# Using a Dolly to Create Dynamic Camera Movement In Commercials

How's it going everyone? It's Derek Lamoureux and today we're going to be breaking down a commercial and show you how using a dolly can amplify your work.
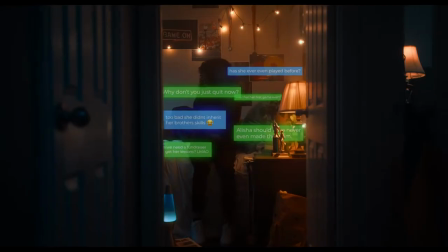As a director, I'm always trying to think of new things. I'm looking at movies for inspiration and camera movement is something I believe can take a shot to a whole new level.
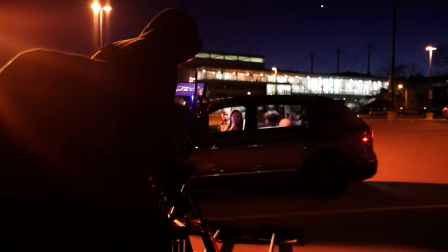Whether it's handheld, gimbals, cranes, dollies, all of these things make the viewer feel something different when they're watching a film.
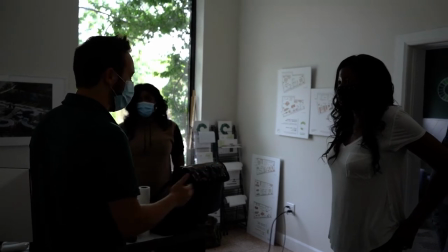Every project I work on, I think about camera movement in pre-production. When I was coming up for the idea for this commercial, I knew I wanted to take a different approach to your normal sports ad. I wanted something subtle and calm. We had four points that we needed to get across for the client, and that's when I came up with the idea for four scenes with four dollies.
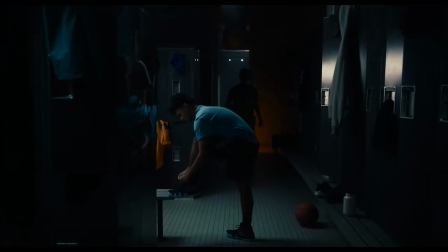I wanted the audience to feel as if they were creeping into the worlds of these characters.
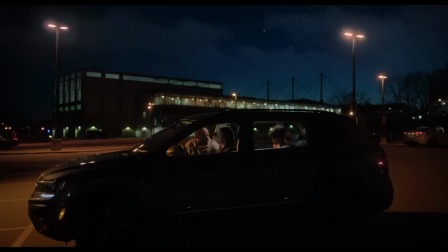And with a dolly, we could get a long, smooth run pushing into our town. Let's break it down. All right, the backstory behind the entire video, somehow in each scene, there's an element of abuse,
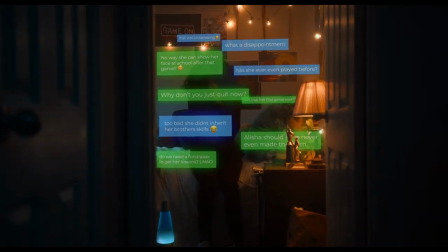neglect, harassment, bullying, something is happening in each one of these scenes. And then we're dollying into the victim of each of these scenes. And we're showing the negative signs of what people don't necessarily see. hence the title of the commercial, Look Beyond.
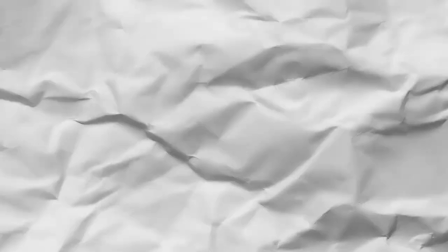Look Beyond What You Can See. The locker room is our opening scene to the commercial. So the backstory behind this scene is we have our main player here.
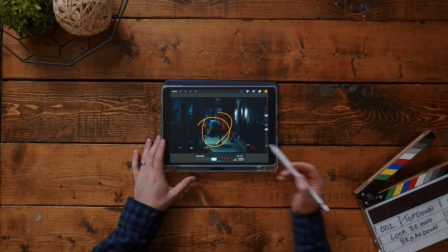He's doing up his shoes and then our coach comes in from the background and walks into the scene to talk to him, to give him that pregame talk.
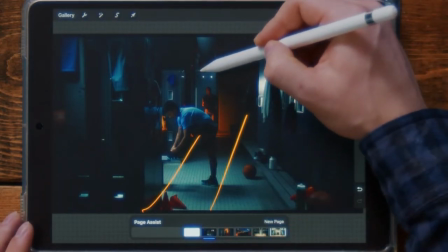The dolly is moving forward into the scene as the coach walks this way towards our main subject.
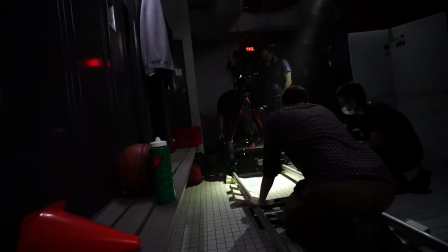What's really important is this scene is that we're going from a wide shot to see the tight shot on the subject's face.
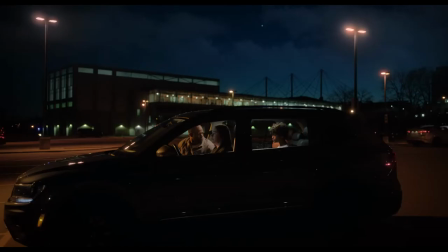That's a repeated theme in every single one of these scenes.
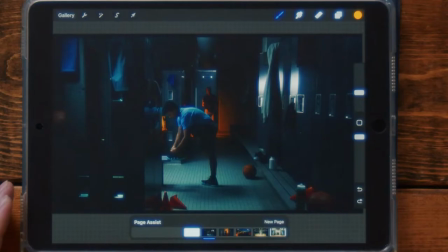When we first walked into the room and we did our location scout, we knew that we wanted a long row of lockers.
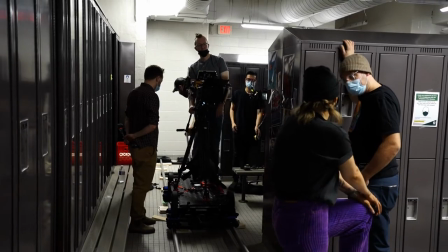It was important that on one side we were going to be pushing past something so that we could put little objects like this along the way. Shout out to our set deck.
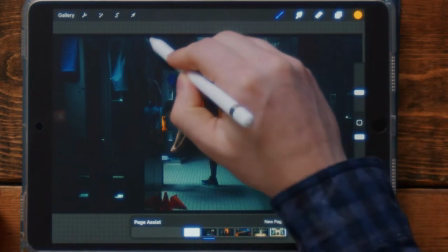In my mind, I wanted the same type of lockers on the other side, but after looking at a bunch of different locations, I couldn't find that.
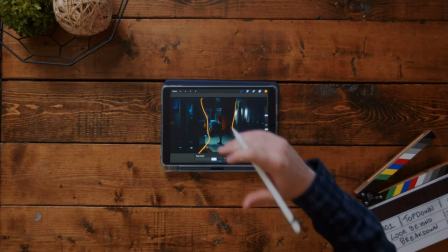So we had lockers available to us on both sides. We landed our subject kind of in the middle of the lockers and now the blocking was set to take place. Our subject wasn't really moving and our other talent, the coach, was coming into the scene.
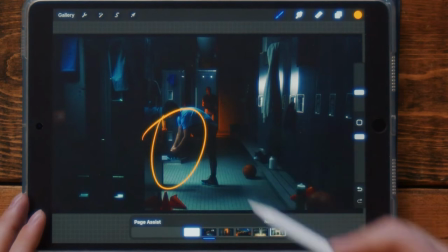So there wasn't a ton of blocking that they needed to do. He just needed to make sure that he was done tying his shoes as the dolly was about midway through.
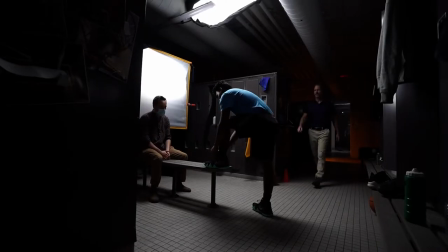And then the coach was at the end of the dolly on his walk up. It was important that at the end of the dolly, the coach walked into frame and then walked out of frame. All right, jumping to scene number two. This is our bedroom scene where we have this 11 year old girl. She's alone in a room. She's just finished up a basketball game. She gets home and all of a sudden her phone starts blowing up.
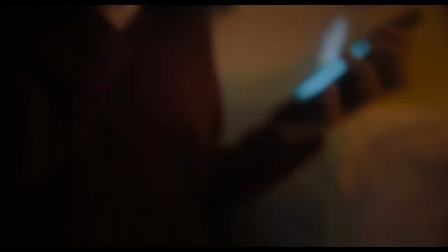She's getting texts, Facebook messages, notifications, but they're not good ones. This is cyber bullying. She starts getting these text messages and we start to feel her world kind of shrinking in.
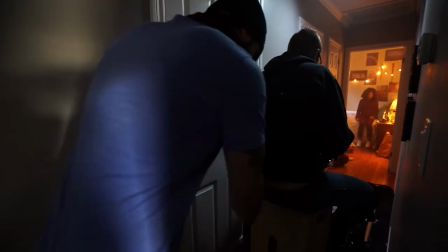Again, we're pushing into the scene. We're pushing past the doors here on both sides of this hallway.
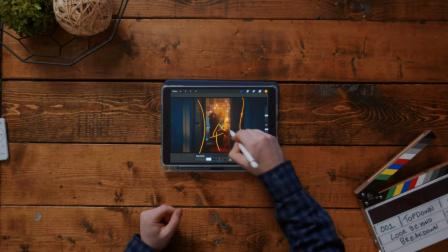It's a very narrow hallway. And then when we get to the end of our track, we're left with just her to focus in on. You know, we don't just want a big black tunnel to her.
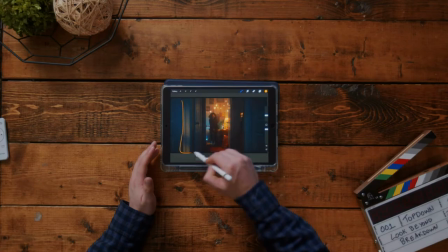Our DP and our lighting team did a really good job of adding little subtle points of interest in the scene so that we're not just pushing past white doors. You know, we have a few highlights here. We have obviously our highlights in the background, but it was important for me that this scene had a bunch of different contrasting colors. So we see the blues and the yellows here, and that just kind of makes the world of this character feel even darker. And then at the end of the dolly, I still wanted to be able to see all of the details in her face.
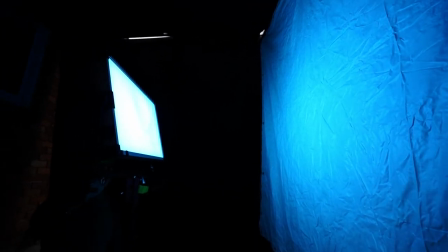So it was important that when they were going through the lighting setup for this, that they had enough light so that we could see into her eyes and really feel how she was feeling. There was a window off to the side here which kind of helped motivate the moonlight that the DP and Gaff team decided to use.
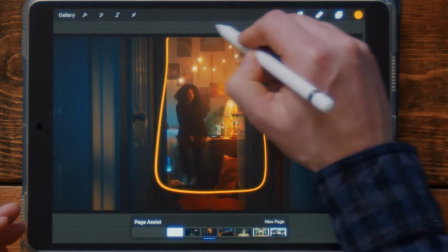And then our set deck team came in and really made the space that we feel on camera populated with all of these little posters and lamps, gadgets, medals. We wanted to feel like this little girl was a basketball star, or at least she thought she was. Are you looking for a dolly? then I've got the right dolly here for you. It can go as fast as you want with big wheels. This dolly is all terrain, off mode, on road, back road, country road, front road, side road. You can take this dolly wherever you want. This dolly here holds up to a thousand pounds and you can do some pretty cool stuff.
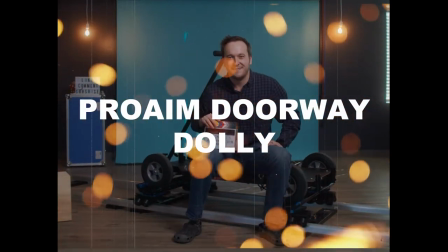All right, moving on to our third scene, our outdoor scene. Potentially one of the hardest scenes to film.
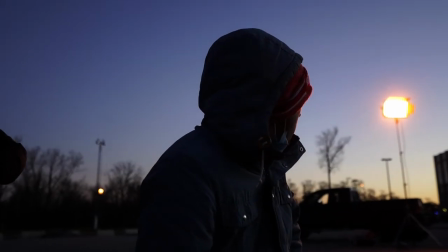Why? Because outside is so unpredictable. We didn't know what we were gonna expect.
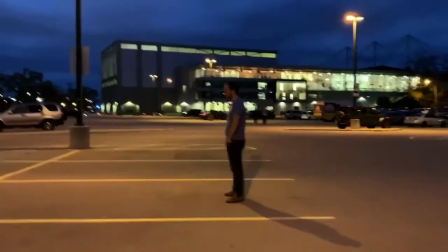We did a location scout. When we got to the location, I think it was two weeks before, we found the angle of where we wanted to film.
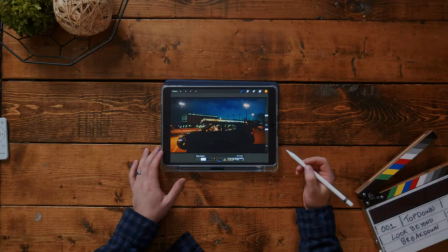We knew that we wanted to have a bunch of depth in the background. Nick wanted to make sure that we were able to sneak in some of these street lamps.
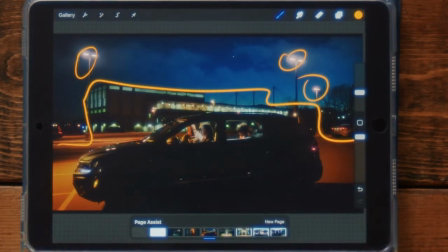And we landed on having this building in the background to add some interest because it was at nighttime. This scene here, we have a family. They just finished a basketball game.
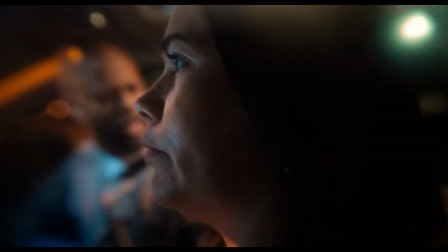The son is in the back seat and the camera is pushing in on him as the family reflects on a very bad game.
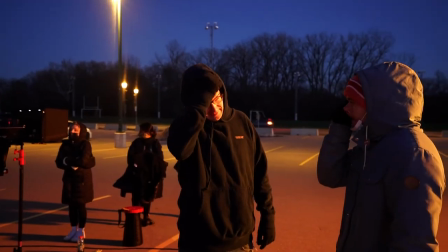So after the camera pushes into the car, it was important to me that on the wide shot of this push-in, we established that we're in some type of parking lot.
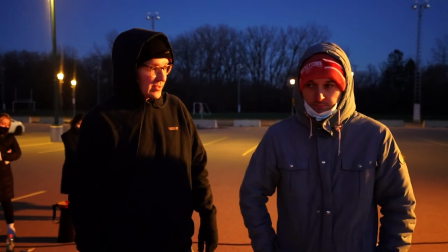We have, you know, what's supposed to be a basketball court in the background.
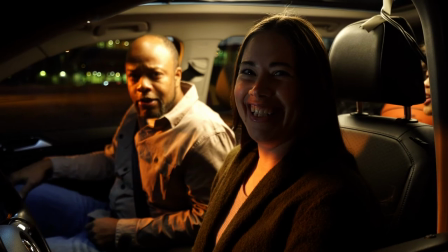And then inside the car, we can clearly see that there's mom, dad, and their kid in the car.
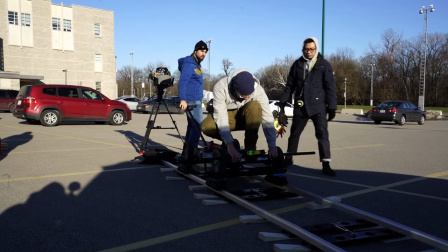When we were setting up the dolly for this shot, we wanted to be far enough back that we could see the whole car in the frame. But at the same time, we didn't want to be able to see the tracks. So it was a little bit of trial and error to see what would be a best fit for this scene.
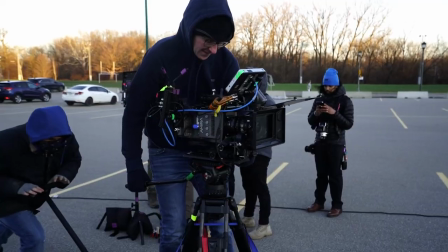What we landed on, shooting on like a 25-30mm, and then we were doing the zoom in just like in every other scene for when we got closer to our subject to even put more emphasis on them in addition to our dolly.
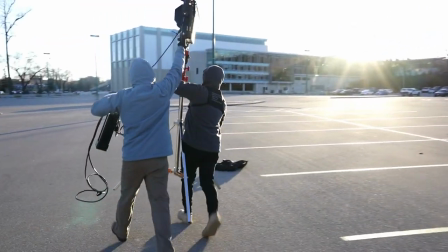The lighting team did a great job of making sure that the inside light felt natural,
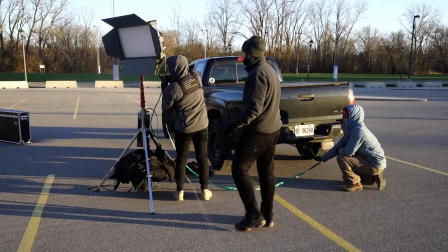but also there was enough level on our subjects to make it feel like their emotions were coming across on camera.
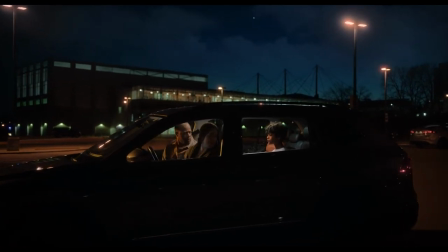All right, our final scene. This is the pivotal moment in the video where we start to realize not everything's OK.
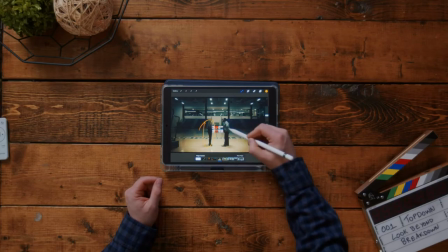In this scene here, we have a referee and we have a coach.
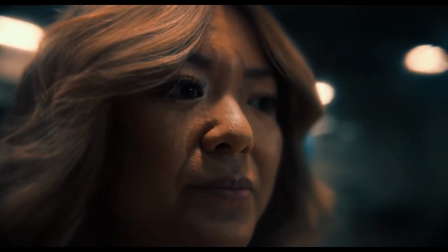The coach is not super happy after the game, so he's coming in to yell at her. in this scene, we're like a bystander sitting in the bleachers watching the scene unfold.
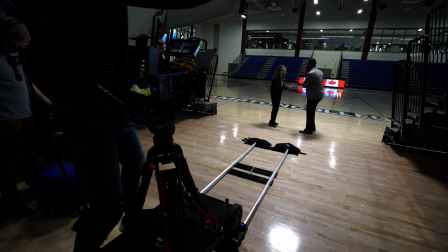At the beginning of this dolly, it was important to me that we got as wide as we could at the back of the gym.
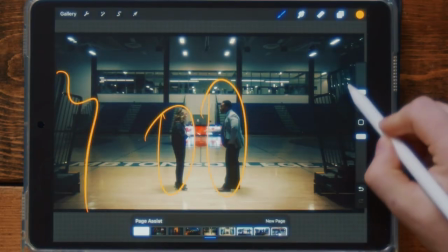I wanted to be able to see these bleachers on either side.
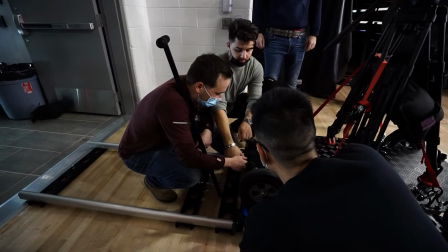So the DP and I, when we did the location scout, we figured out how we could get the camera as far back as possible.
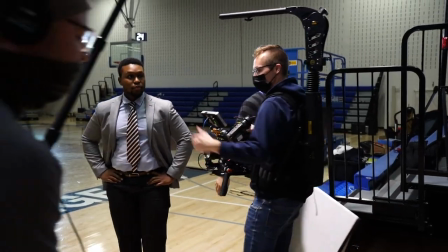And then that kind of set our point where our actors were going to stand because our track is only so long.
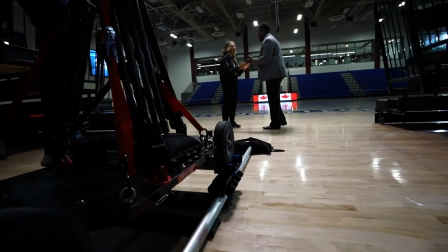So we knew that if we had 16 feet of track, our actors would have to stand here before we started to see the track in the shot.
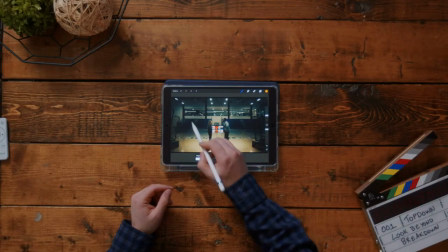This shot's actually really interesting because we see so many different highlights in the back, but our focus is on the subject. You know, there's a lot of black area around them and we've got a light hanging on some truss above them, which was a fun story in itself.
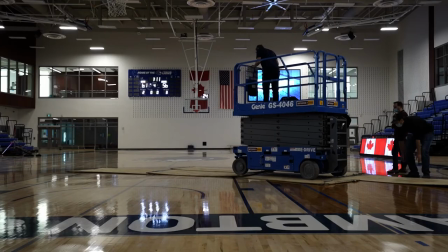We had to bring in a scissor lift and that took forever,
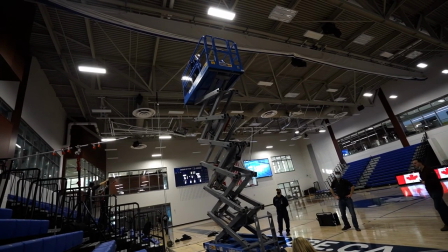but for one single shot it probably took longer to bring the scissor lift and lay the plywood all across the floor and then actually do the shot.
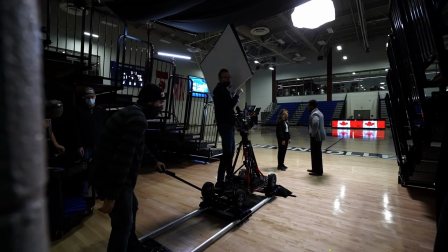So when we set up this dolly, what was important to me is that we could see both characters. So it had to be a really wide shot.